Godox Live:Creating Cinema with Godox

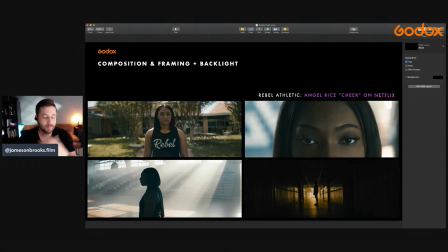497s
I like things to be a very edgy and very dramatic as a whole. And so by backlighting your subject, it really creates that illusion, and it really just brings a whole different level to your particular set.
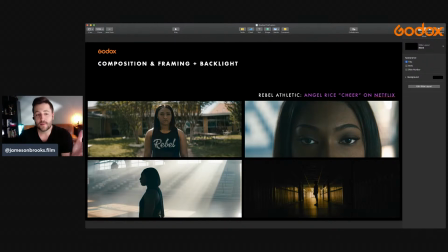512s
So composition and framing, for this particular one, it really depends on what you're actually shooting. But for this one, I have everything right down the center, which I normally don't do. I usually do like a left justified setup.
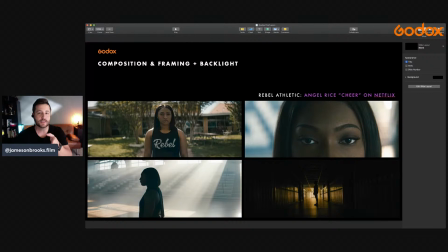525s
But for this one, we did a lot of slow dollies into where our subject here was, and it just achieved a really nice effect, especially with all the backlighting that was going on.
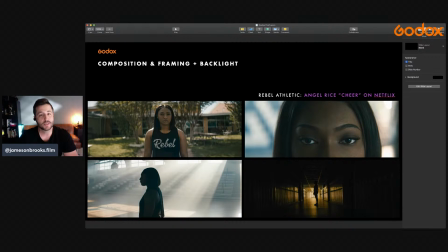538s
So one other thing to consider for making your shot even more cinematic is just giving yourself a little bit of movement. Don't put everything on the tripod. You can, but I usually don't. I don't ever really bring a tripod with me unless that I'm doing like a interview or like a talking head type thing.
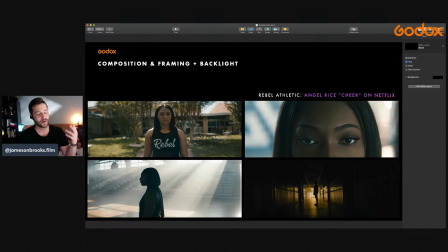556s
I'm usually always using either a gimbal or like some sort of like dolly system. And there's a lot of cost-effective solutions out there to do it, but just give your shot a little bit of movement, just a little bit, and it goes a long ways with really making everything seem a lot bigger than it actually is.
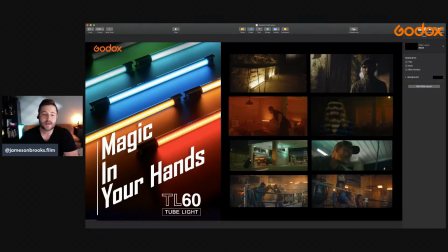575s
So let's just keep going here. And so now let's just talk a little bit about kind of my essential tools, like what's in my kit whenever I go to a big commercial shoot or I shoot any project really. There's a handful of Godox lights that are in there, more than a handful, but they have so much good stuff.
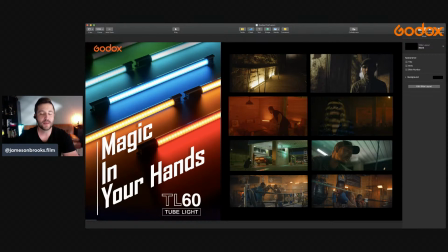592s
And I just want to talk about the lights that really have changed my game and help push the limits every time I go out and shoot anything. So One of my absolute personal favorites is the Godox TL60 tube light, and it's a tube light.
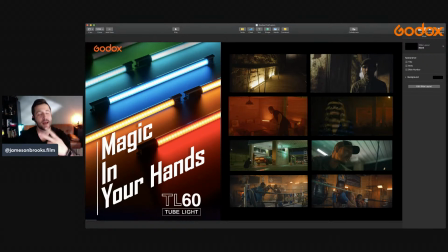607s
It's about 3 feet long, and it comes in a pack of two, I believe, or a pack of four, and it comes in a really nice carrying case. And you can basically mount these lights anywhere, and you can hold them. They don't get hot. They have an internal battery, so you can take them on remote locations.
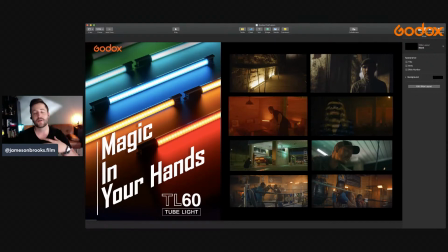624s
Like I said, when early in my career, whenever I go to like an abandoned building or something like that, it would be absolutely perfect to have one of these guys in the bag just for that. And what I have here, I have a couple examples of how you can actually use the lights in your shot.
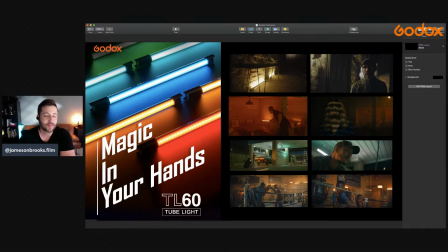640s
So that's what's really cool about these tube lights, is that they kind of look like practical lights. So they look like they actually belong in your scene. So that's basically what a practical light is. It's a light that is actually there already and that the camera is seeing.
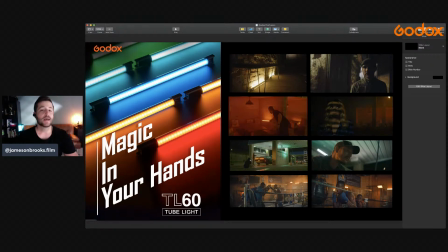654s
So it's part of your world. And I'll kind of go more further into using practical lights within your scene, but I definitely think that it's very, very important to base things off practical lights.
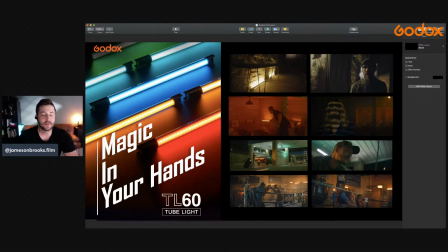666s
And so um, uh, back to these TL60 tube lights, these are amazing because they have all kinds of effects you can use, and they are full RGB. So you have basically like possibility of hundreds of thousands of millions of colors, all kinds of combinations.
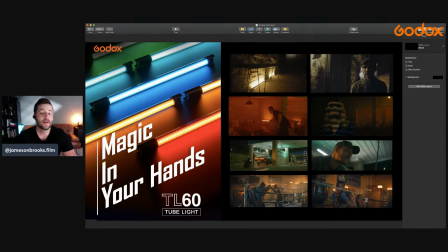681s
And I'll just kind of go through a couple of these images I have on here. What you have here with let me see if I can use my mouse here. So in this image, what I have here is I have two TL60s right here on the ground. And what they're doing is they're illuminating this brick wall, all this texture behind the subject here.
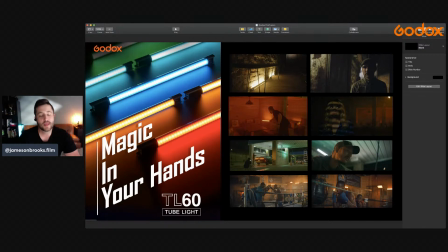699s
And that just helps kind of give our image a lot more depth, and it just helps add texture to the overall scene. And I like the warm tone just because it complemented, in this particular spot right here, this frame,
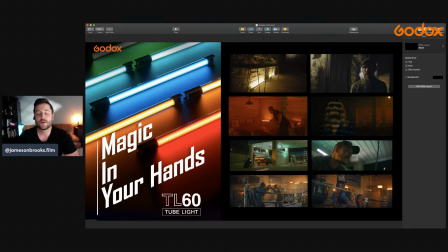714s
it really just complemented everything else that was going on. This was a film lighting 101 lighting a face tutorial is what that image is from. And so if you want to check out that video, a lot of these are from the film lighting 101 series on YouTube. So check that out. And anyway,
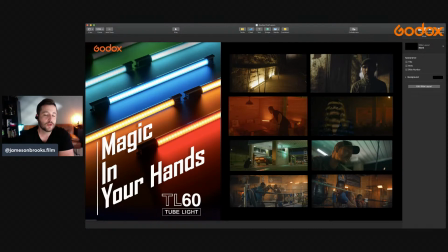732s
I think it's important to, whatever color combos you're using in your scene, they definitely need to reflect what is going on within your environment.